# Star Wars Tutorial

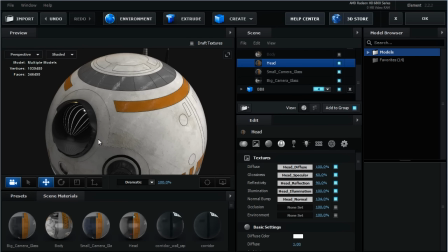(4:09)
And this is huge, particularly for the multi-pass mixer we're going to use later on. I'll just demo that real quick. I'm going to set the reflectivity here all the way up to 100. I'm going to exit out of here.
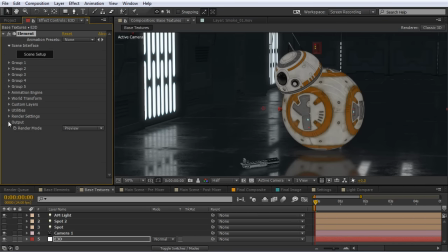(4:18)
And if I come down here to the output in the multi-pass mixer here, this is really where I like to tweak my final scene and get some really good adjustments here on my scene. But right now with the reflectivity all the way up to 100, and we have this mat that's not really letting us adjust the reflectivity for the entire model, if I just grab this and move it around,
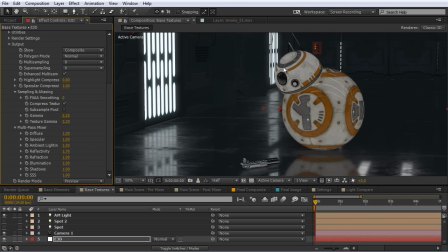(4:36)
you can see we're not getting that much of an effect on the entire model. We're getting some reflection here on the metallic areas and on his lens there, but overall for this entire body, we're not getting that much reflection difference. So I'm going to set this back to 1.
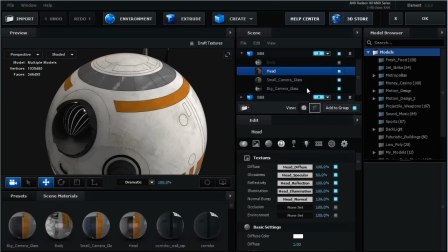(4:52)
And a quick way we can fix that is if I just bring this down for the reflectivity on the head material here, down to about 90%, just a little bit here, has reflectivity all over it. So now when we come back here to the multipass mixer and we adjust this,
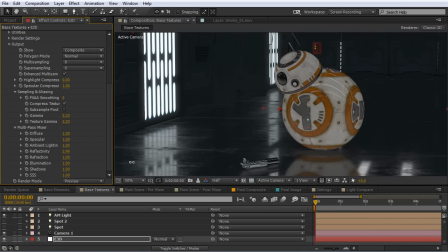(5:06)
you can see we're now getting a nice adjustment all over BB-8 on his head there. We're actually not getting that much result in his body because we haven't moved to that yet, but we're going to get to that. So those are the bigger adjustments here.
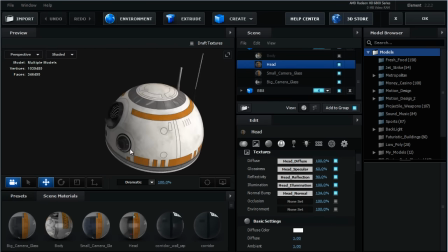(5:18)
On the bump, I actually brought that up a little bit from 100 to about 134 just because I wanted to get a little bit more of detail on the head if there was going to be some light kind of bouncing around, but you don't have to do that. That was just for this particular scene.
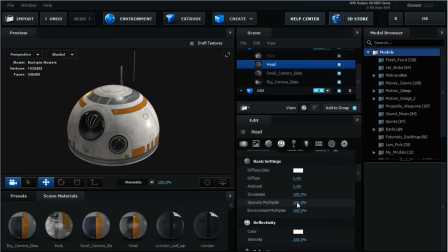(5:30)
And the final adjustment I did down here for the specular multiplier, this would have been set at 100 initially, and you're getting a little bit of hot spots here that I didn't really like that much, so I brought that down to about 12. Now for the small lens here, the two lenses, all I really did for them was set them at
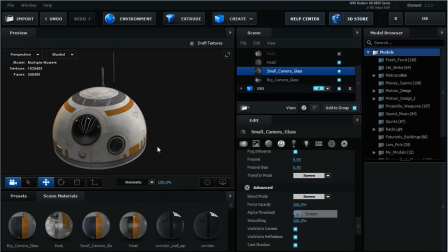(5:49)
a screen mode for the blend for the small glass lens here.
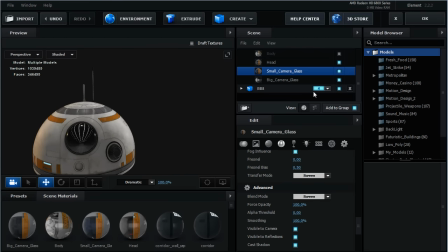(5:53)
So that's that one there. It's going to make it kind of give it a brighter look when we work with it in our scene, and that's going to be good to make it kind of seem like it's illuminated.
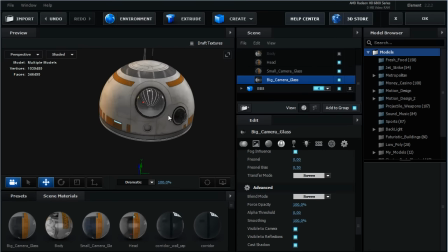(6:01)
And for the bigger glass, I just left it at normal. You could set it at screen, but it was a little too bright, and it's going to get affected too much by the reflectivity adjustments I'm going to make later.
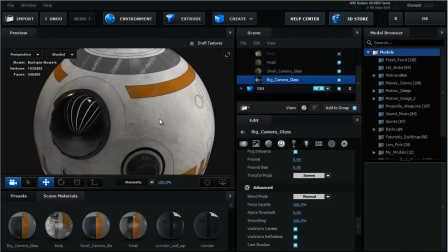(6:09)
So I actually liked it better at normal. Now something else you can see is we're reflecting our environment map on BB-8 here.
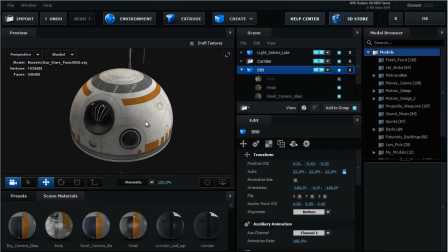(6:18)
This is a good environment map to use. It kind of matches our scene, and I left it on for the time being just so you guys can see the adjustments I was making so far.
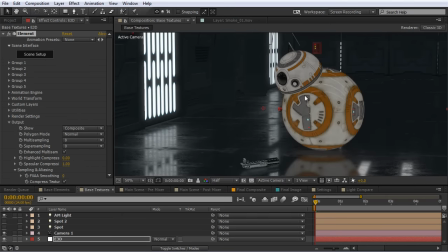(6:26)
But if we jump back out here, you can see that environment map reflecting here off of BB-8.
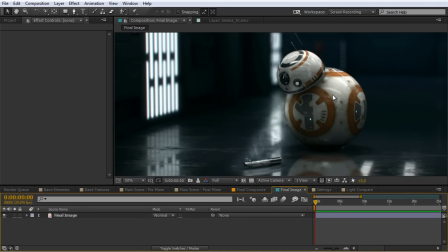(6:30)
And in reality, when we go down here to our final image, I actually don't have that environment map on. And that's because BB-8's entirely inside of this hallway. So I just want him to reflect the hallway. If we have him reflecting the hallway and the environment map, just that little subtle difference is going to be enough for you as a viewer.
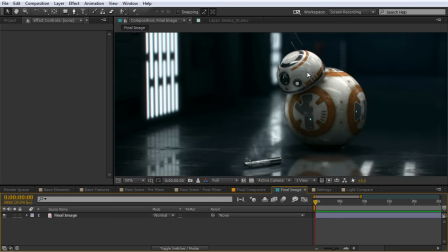(6:48)
You're going to recognize something's off. And it's not going to look as realistic. So let me show you how to work around that here.
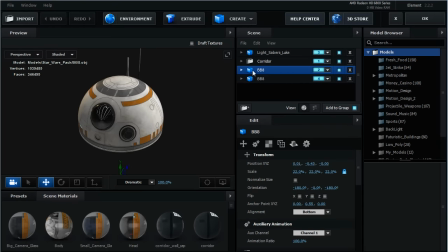(6:57)
What I did for BB-8 on his head here, just selecting the model now, not the texture anymore, but the model, come down here and under reflect mode, we're going to set the mode to be spherical. He's kind of a rounded object, and we want him to reflect everything around him in the scene. And we're also going to disable the environment. So watch what happens here on the reflections when I click this. So you can see it turns that off, and this doesn't look nearly as good. This looks very kind of plain and almost cel-shaded, but later on it's going to be a lot better when we stick this inside of our scene outside in the After Effects scene.
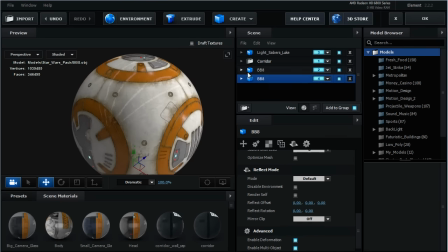(7:29)
So we're going to do these same adjustments here to BB-8's body. So I'm going to select the body texture there. And again, I brought the glossiness on it down from 100 to 20. So you can see what a difference that's making. You can see it gets more reflective overall. And on the reflectivity, I also brought that down to 90%.
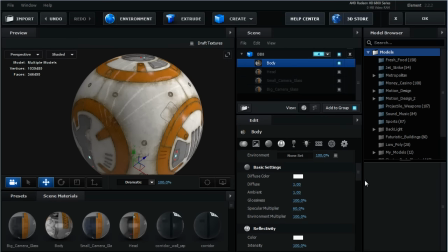(7:49)
And for the specular multiplier, I brought that down to about 60. And again, I selected the model. And for the mode, I'm going to set that to spherical and disable the environment. So it should look something like that.
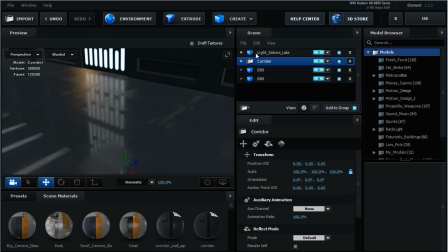(8:03)
As far as the other two things in the scene, the corridor and the lightsaber, I did similar adjustments on them. So in the corridor here for the floor texture, I brought the bump on that down quite a bit, so there wasn't as much grittiness on the actual floor.
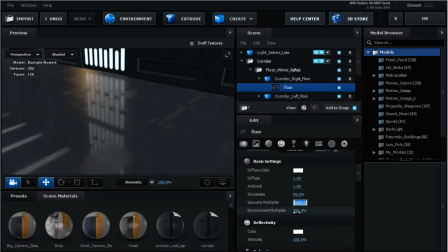(8:18)
I tweaked the glossiness down to about 99%, and for the specular and environment multipliers, I actually brought those up a lot, so you can kind of see the difference. I'm getting a little more reflectivity on the floor, having that cranked up, and with the environment, that just kind of bring it in subtly.
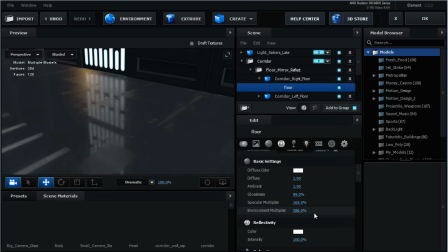(8:32)
This is not necessarily that crucial. This was probably something I had tweaked more when I was just kind of experimenting with the scene.
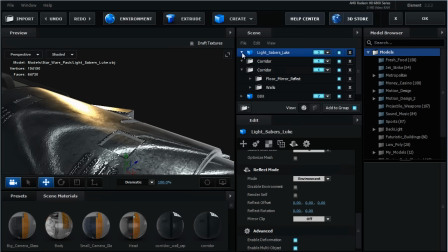(8:40)
And for the lightsaber, we did a similar thing. If I select that texture, I brought the bump on that down to about 13%, so it wasn't nearly as bumpy.
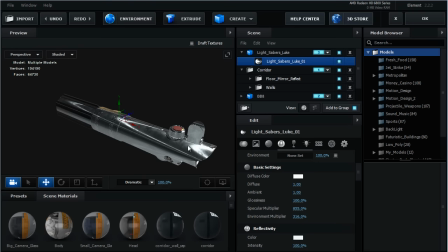(8:51)
And for the specular multiplier, I cranked that all the way up really high, as well as the environment. So I'll play with these so you can just check this out.
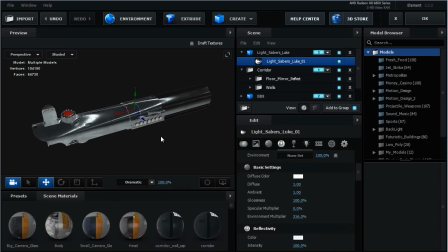(8:57)
So if I set that to 0, you can see it's not nearly as reflective and shiny. It's still chrome, but we want to make it extreme. And the same thing with the environment multiplier, I cranked that up a lot. And with this particular environment map that I was using, I'll go ahead and show you that now.
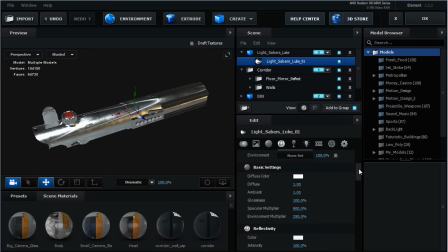(9:14)
It looked like this. But you can use pretty much any environment map that's kind of black and white like that and get similar results. And with the lightsaber, I actually left the reflect mode. I set that to environment, and I let it render the environment.
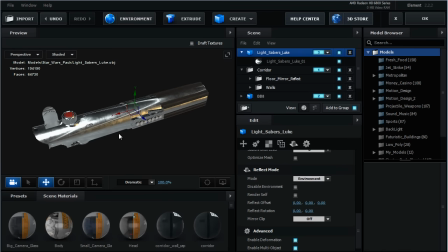(9:27)
I didn't click disable in this case. I left that on because I really wanted this to be bright. And that was really all I did for the actual texturing of the models.
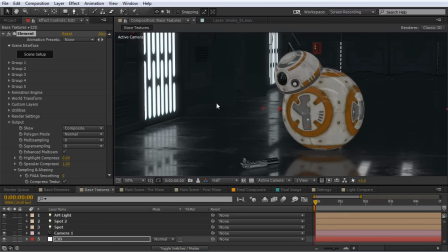(9:34)
Now we're going to do a lot more texturing outside of the Element interface out here in After Effects in order to tweak this and make it look a little better. But up until this point, all I did was arrange these models, set them up in the scene. And so at this point in your scene is probably going to look something kind of like this.
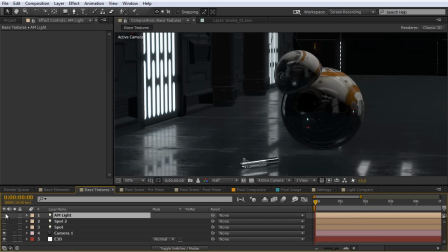(9:49)
And this is, I have an ambient light set up here just so we could preview this before. But this is what your scene should look like now because we're not reflecting our environment on our BB-8 unit. So we're getting this nice dark black area here,
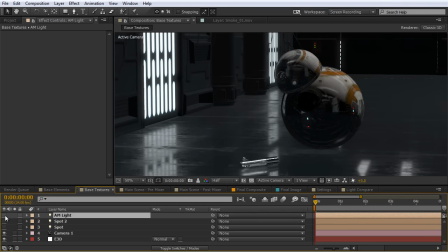(10:00)
which really doesn't look very appealing at all and does not look very photoreal. But again, I've got an ambient light set up here, and I definitely recommend doing that when you're just kind of tweaking things.
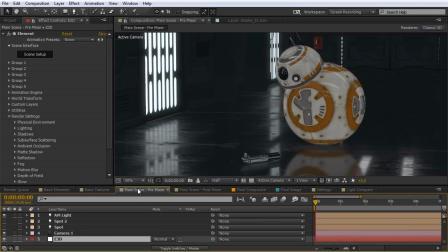(10:09)
But let's go ahead and jump to this next composition here. We're going to look more at the multipass mixing and some other adjustments with Element. So what I recommend doing now is actually setting up your lighting. That's what I've done here initially. I just set up a ambient light at 50%.
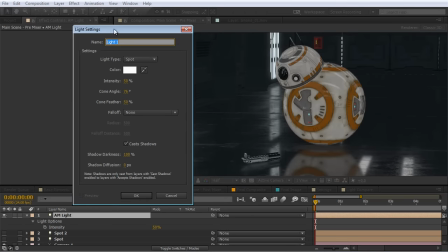(10:23)
If you need to do that, just go up to Layer, New Light. And in this case, again, this was an ambient light set at 50%.
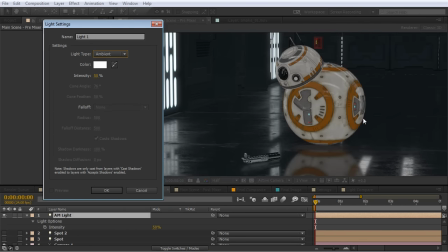(10:30)
After I had that set up, I knew I wanted to set up some more lights. I wanted a light to be directly above BB-8, kind of creating this moody feel, kind of lighting him from above. And that way everything else in the scene is kind of darker and he's kind of lit up, and that's going to create some nice shadows on BB-8 and just look more moody for what I'm going for.
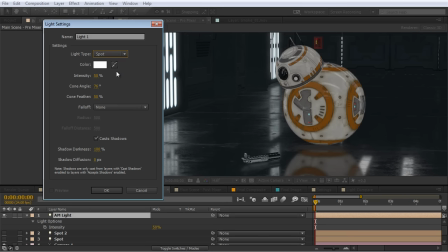(10:46)
In order to do that, I definitely recommend using spotlights. Spotlights are kind of the secret with Element, in my opinion, if you're wanting to yield the most realistic lighting results. Think of it as if you're setting up lights in a realistic scene. So if you're on set, you're going to set up lights. Lights are going to be similar to spotlights. You know, a lot of times I'll use parallel lights because those are easier.
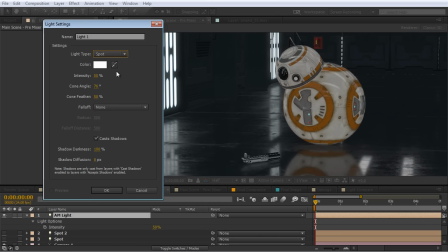(11:05)
You don't have to fine-tune them and position them as well. And you can still use shadows and stuff like that with them. Realistically, if you're going to be using a parallel light, that's only going to be used in a scene that's outside. You know, if you're lighting a city, anything like that, where there's going to be a really big light source like the sun.
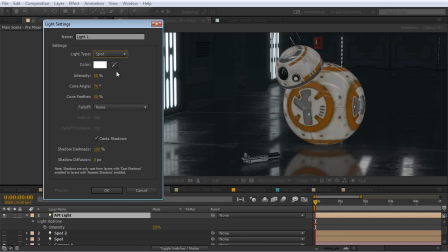(11:20)
In our case here, we're indoors. And, you know, just by looking at this scene, we can tell there's not this huge light that's over here in the corner.
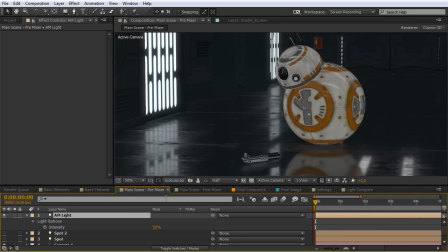(11:26)
So this is really going to be lit with spotlights. Now, I'll just show you another example of this in this kind of light comparison here.
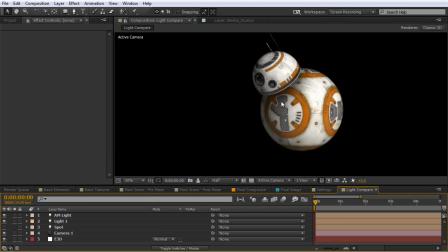(11:33)
So here is BB-8 I've got set up here, and he's currently being lit by a parallel light with shadows. And you can see we're getting a nice result. This looks really good. I'm going to go ahead and take a screenshot of this. But now let's go ahead and look at it with a spotlight. The same similar lighting setup. And so now we have a nice spotlight here.
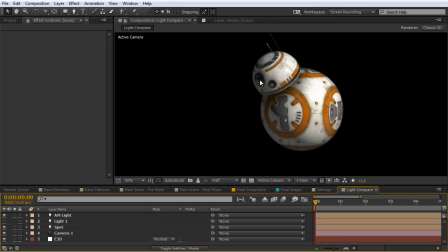(11:49)
We're getting some nice shadow fall off similar to the parallel light. But let's just look at the contrasting difference here. You can see what a difference that makes. So this is the parallel light and this is the spotlight. We're getting a much nicer rounded kind of shadow result here.
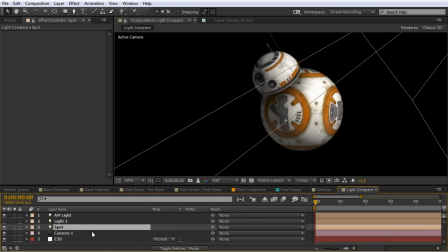(12:01)
And we have more control because with the spotlight, we can come in here and we can adjust the cone angle of the light.
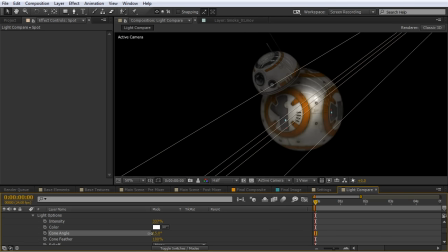(12:10)
So I can bring this down and see we can adjust and get more fine-tuned results for what we want, and are going to look a lot better and more realistic.
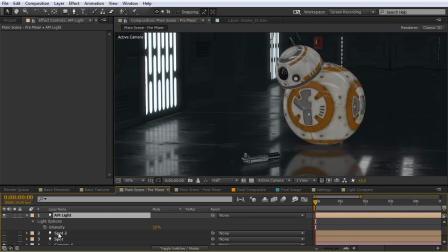(12:18)
So let's jump back over here to this composition. So what I did was I set up a spotlight directly above BB-8.
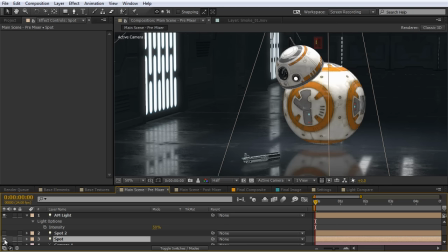(12:24)
I'll turn that on now.